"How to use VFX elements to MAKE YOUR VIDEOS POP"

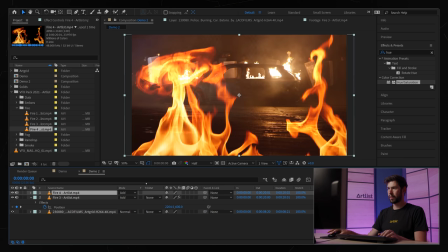737s
Put it on add, scale it down,
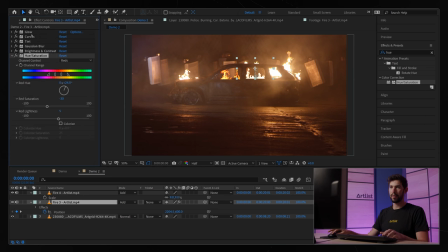743s
and then I'm just gonna copy everything that we did with this one. And there we go, we have another fire in there, and obviously we wanna motion track that as well.
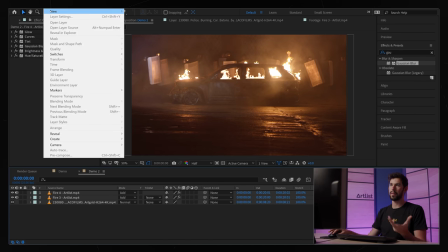755s
And another quick thing that we can do with this shot to really add a lot of depth is create a new solid, and I'm gonna give it a yellow color.
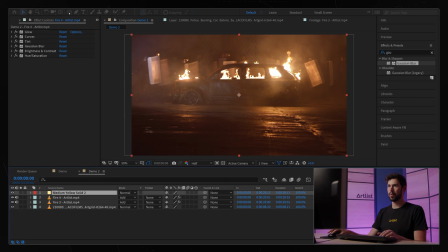763s
I'm gonna press OK. Then I'm going to create a circular mask, something like this. Then I'm gonna feather this out quite a lot, maybe something like this. I'm gonna change the blending mode to add, and I'm gonna put this underneath the fire.
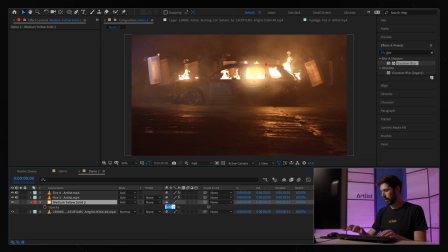784s
And I'm gonna drop the opacity way down. Let's try 10%. Yeah, something like that. We can even go 20, and you can see it's just adding like kind of this atmosphere glow around the fire,
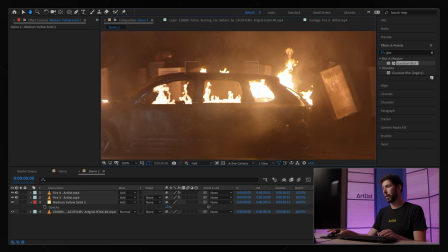803s
and the same thing that we can see happening with real fire, and we have like smoke and the car.
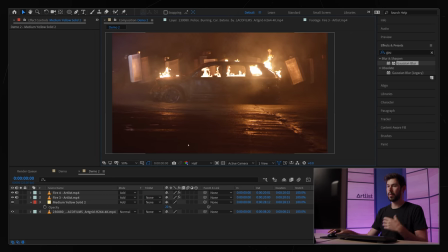811s
So in real life it would emit kind of a glow, so it's looking pretty nice. So just a quick little thing that can add more depth and make this look even better.
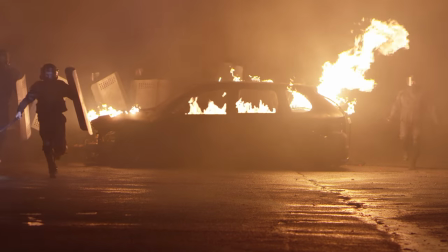823s
And in general, we can spend at least like 30 minutes or even an hour or more tweaking this to look just perfect. But just within a few minutes, this is looking really, really nice, and I like the results.
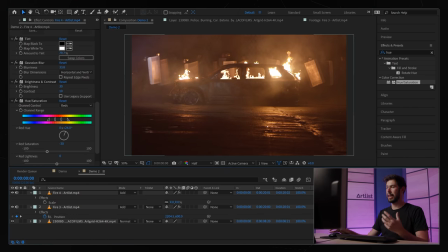838s
And the fire elements really helped intensify the scene and make it look even more powerful than it already was. So that's the power of these elements. So let's go on to the next example.
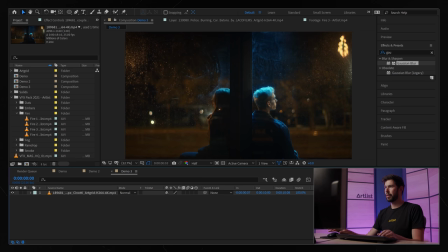849s
So for this next shot, we have this couple sitting together in the rain, and I think we could really spice this up by using some raindrops. So I'm gonna go into the VFX pack folders, and I'm gonna go into raindrop, and I'm gonna choose raindrop number 2.
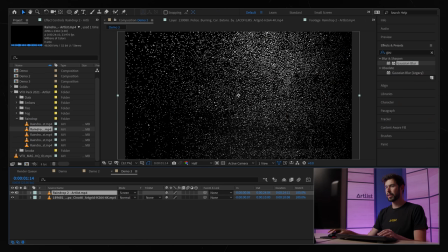871s
I'm gonna drag it in, and now you can see that if I choose something like screen, then it gets rid of the black,
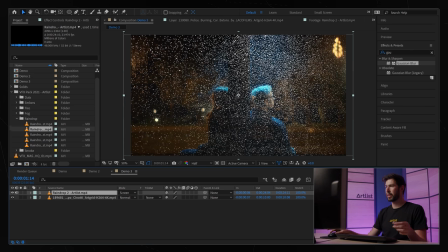878s
but this is not really looking good because all of the raindrops are white, which they shouldn't be, because in real life it kind of catches on the color that is already there.
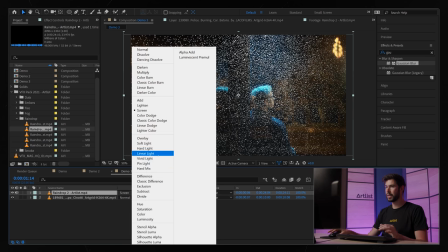890s
So the blend mode that we want to use for this is color dodge, because when we do that,
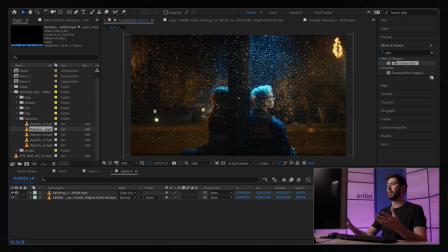895s
you can see that now all of the colors are coming through, but we're getting the raindrop texture. So I want to make this a little bit bigger, and I also want to drop the opacity. And now you can see that we have a little bit of a problem because the shot is moving in
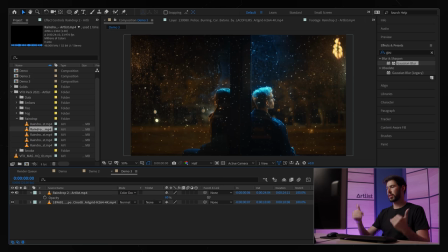914s
and our raindrop is just staying the same, so it doesn't really match up.
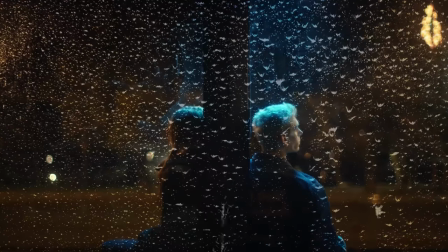919s
So what we want to do is actually motion track this,
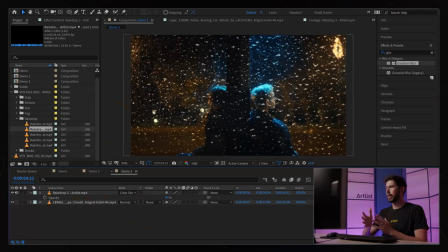922s
but this time we have like a forward movement and we also have like the X and Y movement. So I do want to motion track this using the After Effects tracker and not manually like we did in the previous shot.
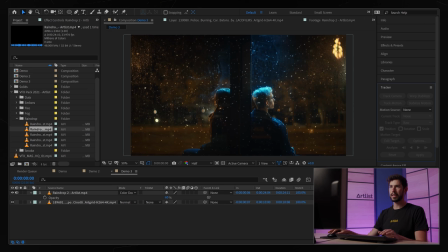936s
So what I'm gonna do is I'm gonna go into the tracker here, and if you can't see this, then you have to go into Window and check tracker over there. So I'm gonna choose the base layer or base footage. I'm going to hide the raindrop for now,
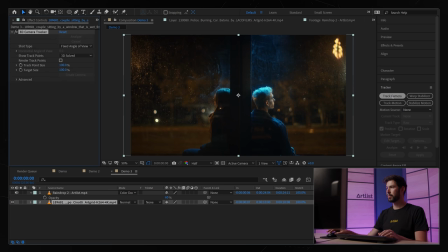951s
and I'm gonna select track camera, and I'm gonna basically let it finish tracking.
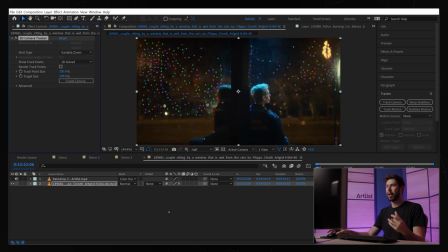958s
So the tracking finished, and you can see that now we have all of these tracking points over here,
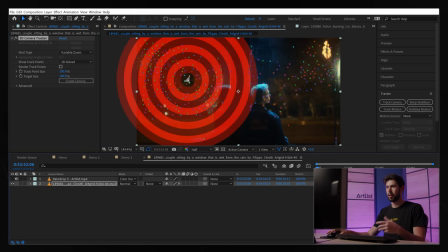964s
and they're all pretty much the same in this instance. So I'm gonna go for this one, right click, create solid and camera.
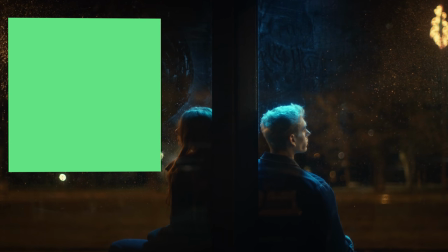974s
And now we can see that the solid is actually moving together with the footage.
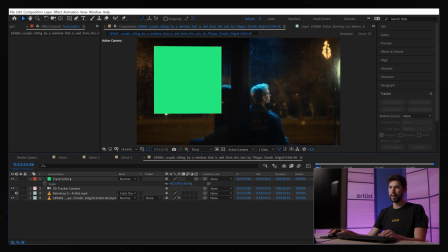978s
So what I'm gonna do now is I'm going to right click and I'm going to pre-compose this.